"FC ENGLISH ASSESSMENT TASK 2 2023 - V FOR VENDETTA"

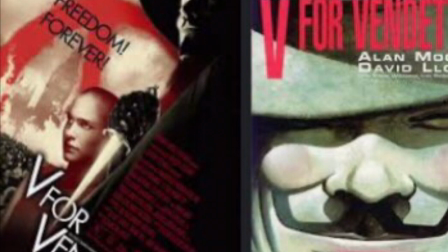[0:00]
The exploration of fear, freedom and control pushing the theme of oppression in the seminal text V for Vendetta by Alan Moore and David Lloyd blends and is recontextualised in the film V for Vendetta by James McTeague through the use of a range of techniques.
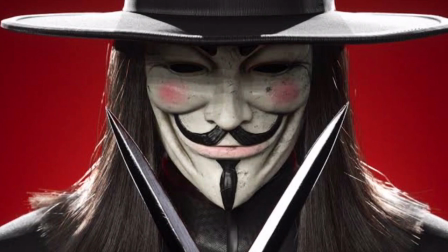[0:14]
The idea of control is not necessarily tangible.
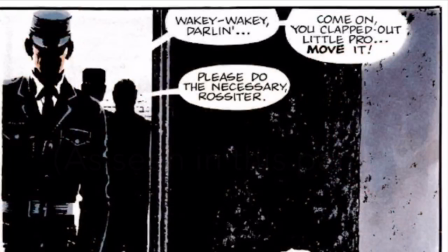[0:19]
Control is the central theme of both the graphic novel and the film, however, they are announced and explored differently. The idea of control is explored through the seminal text through fear, the choice of setting mise-en-scene, as well as the use of silhouettes and general threats made by the government to make examples of people stepping out of line so that others are persuaded by fear to sit back and not rebel.
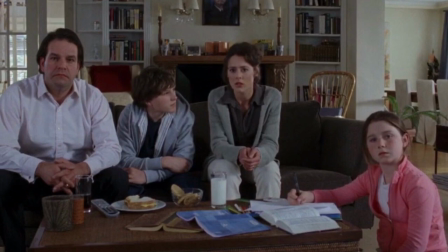[0:38]
A prime example of this is shown in the broadcast of V's message in the film,
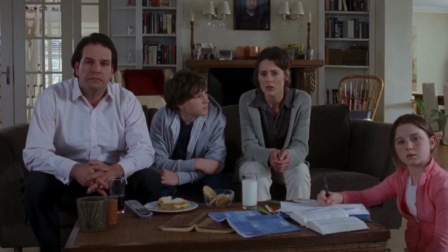[0:41]
where the layout of people's homes, being minimalistic and unhomely, signifies the grip that the government has on citizens,
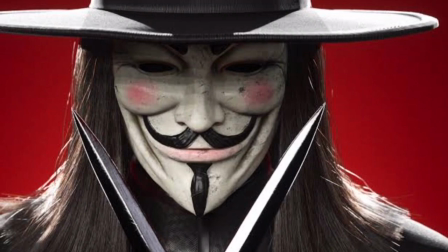[0:47]
transferring the effect to the reader. Fear is extremely prominent in the book and the read conceptualisation, with both relying on tangible aspects of control,
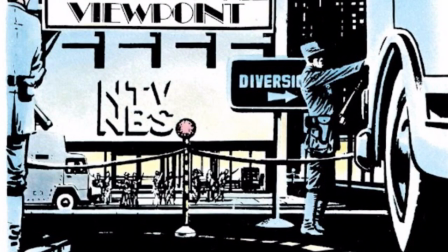[0:55]
with heavy army presences littered around the film as seen in the final scene of the film where the army is preparing to hold back the rebels.
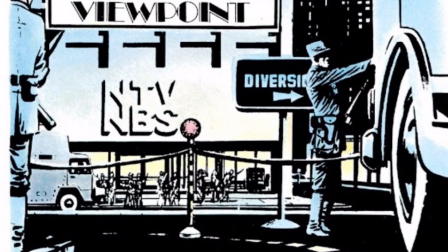[1:02]
The scene in the seminal text where the military is outside the broadcasting building that V is televising his message
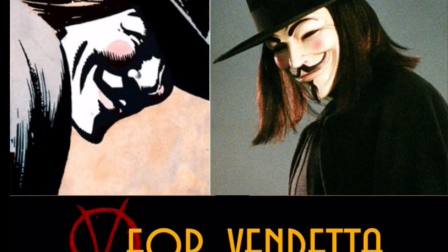[1:07]
from uses a low to high shot to demonstrate the power the military has over civilians. The government also use a no stone unturned outlook on surveillance as well as the use of propaganda which keeps people controlled. The film requires tangible aspects of fear to push control across though the book uses intangible as well as tangible strategies to scare people into hiding.
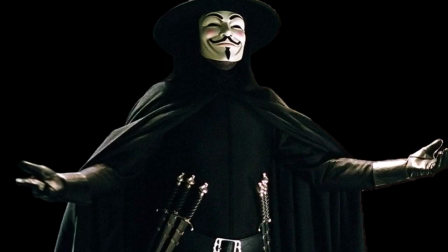[1:27]
A lack of freedom silently becomes oppression.
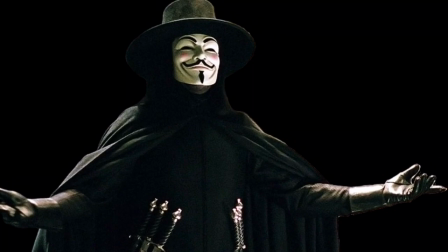[1:32]
Freedom, portrayed as a lack of in both the seminal text and the reconceptualisation, pushes an agenda of oppression.
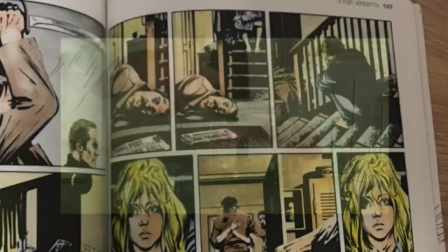[1:38]
As seen in the Flea in a Jar experiment, where fleas will be left in a closed jar for three days and then will never jump higher than where the lid was, even if it is taken off.
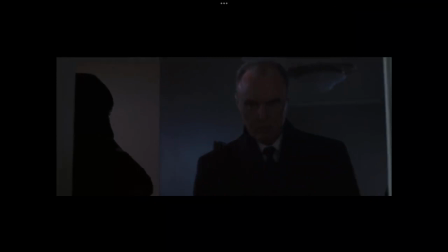[1:45]
This theme is explored in the seminal text through overriding control as well as power.
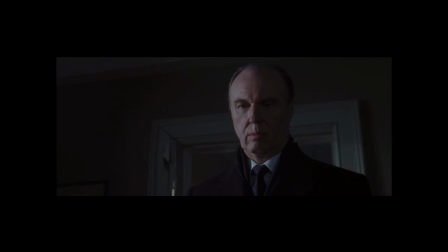[1:50]
In the film, the amount of power that the government has over people is extremely effective in suffocating freedom, especially seen in the Gordon's death scene.
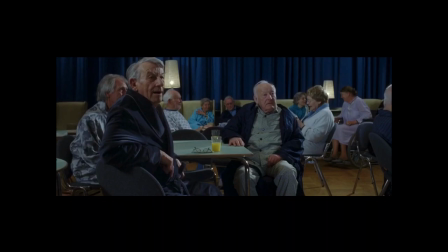[1:58]
But low to high shot, portrayed in a POV manner, gives the audience, and more importantly, Evie, an example of what will happen if the government even gets a glimpse of someone stepping out of line.
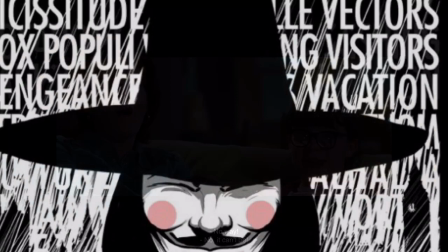[2:07]
This suffocation at the stem of freedom, being a TV show utilising satire as a means of putting a message of hope and joy out to the community,
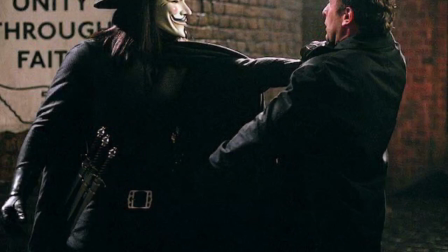[2:14]
is looked upon by the government as an attempt at regaining freedom, thus a problem. Fighting to regain freedom is swiftly engulfed by fear.
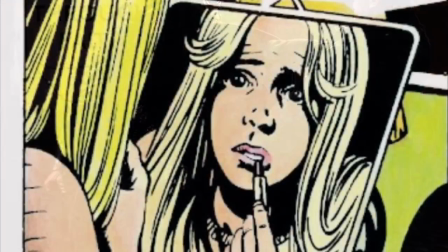[2:23]
As in the example of Gordon's death, the use of fear is demonstrated in both the seminal text but also the reconceptualisation.
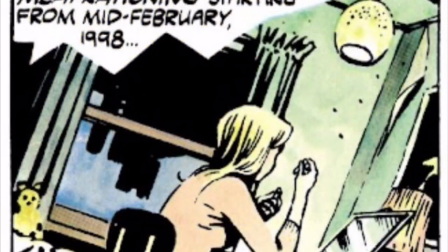[2:29]
At the start of the graphic novel, Evie is working as a prostitute, trying to make money her own way and not be completely oppressed by the government.
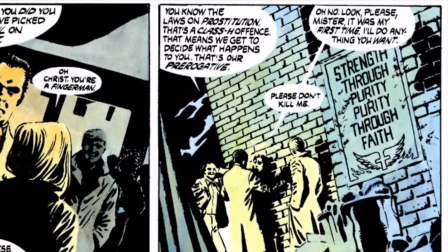[2:35]
This attempt at freedom is swiftly shut down as many government officials come around the corner trying to make an example out of her.
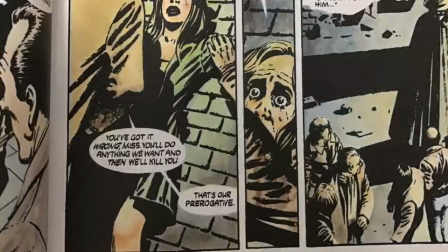[2:41]
The use of lighting gives the reader of grasp of what the moment would have felt like for Evie, as well as the wide-angle shot showing the propaganda deterring people from defying the government.
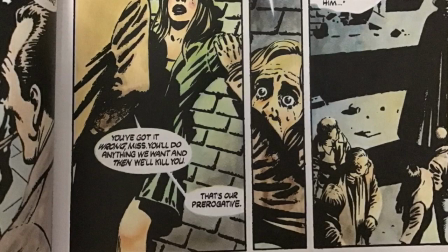[2:49]
This pairs with the close-up with the extremely skinny frame to show the suffocation she must have felt in the moment.
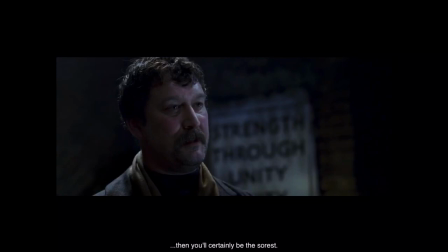[2:55]
However, it was fear that drove the feeling of suffocation.
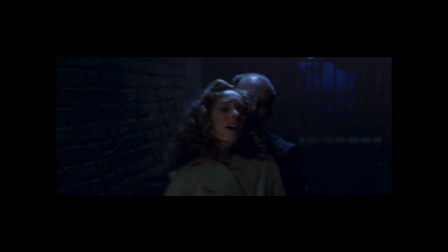[2:58]
In the movie, this scene has been reconceptualised, using different methods of transferring fear from Evie to the reader.
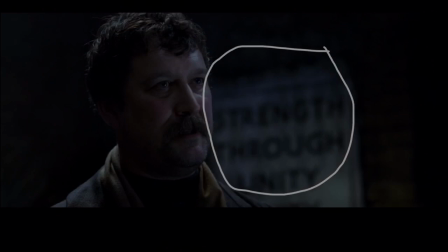[3:04]
The most prominent example of the reconceptualisation is the use of music, dramatizing the scene as it slowly raises in volume and increases in rhythm.
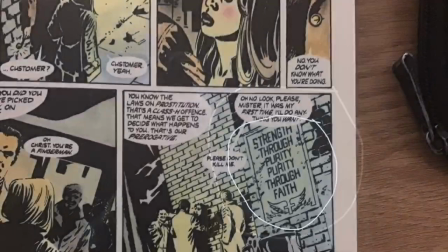[3:12]
Another example of reconceptualization in the film is the retention of the same propaganda poster,
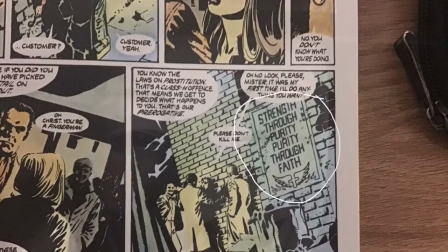[3:17]
signifying the power of the all-seeing government and the use of surveillance to oppress, scare and control.
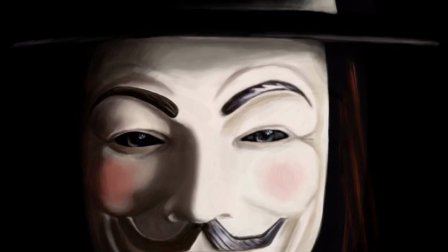[3:24]
Thus, fear is the main deterrent to keep communities oppressed.
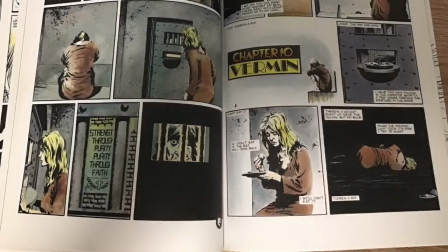[3:29]
Fear is the main driver for communicating the messages, themes and ideas in both the seminal text and the film.
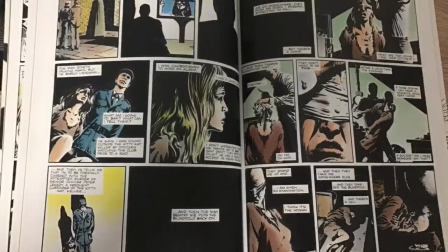[3:34]
In the book, fear is the dead everywhere, utilizing the frames, the lighting in the illustrations and the gutters to either slow down or speed up the novel,
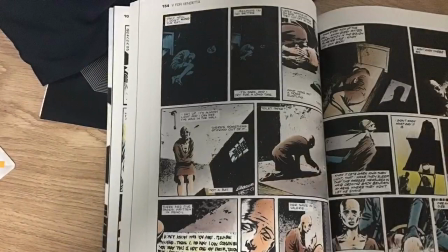[3:40]
raising the tempo to show tension or fear and slowing down the tempo to show a more serious passage.
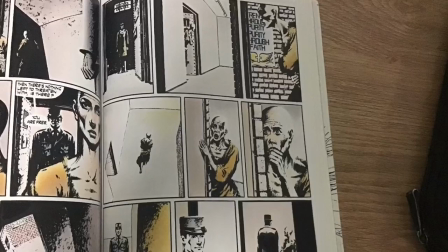[3:45]
The rise in tempo using gutters and the lack of speech is used in the scene where Evie is being set up in the detention camp.
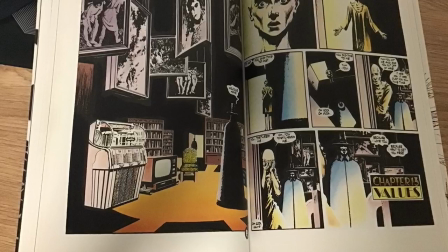[3:50]
This is clearly a scene where fear is prominent and is explored through the minimalistic use of thought bubbles and the similar palette of colours throughout the scene to make the passage seem faster.
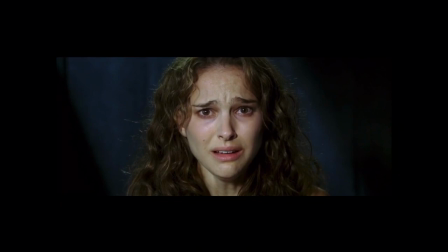[3:59]
These uses of fear are also explored in the film, including the same scene from the book when Evie is being put in the facility.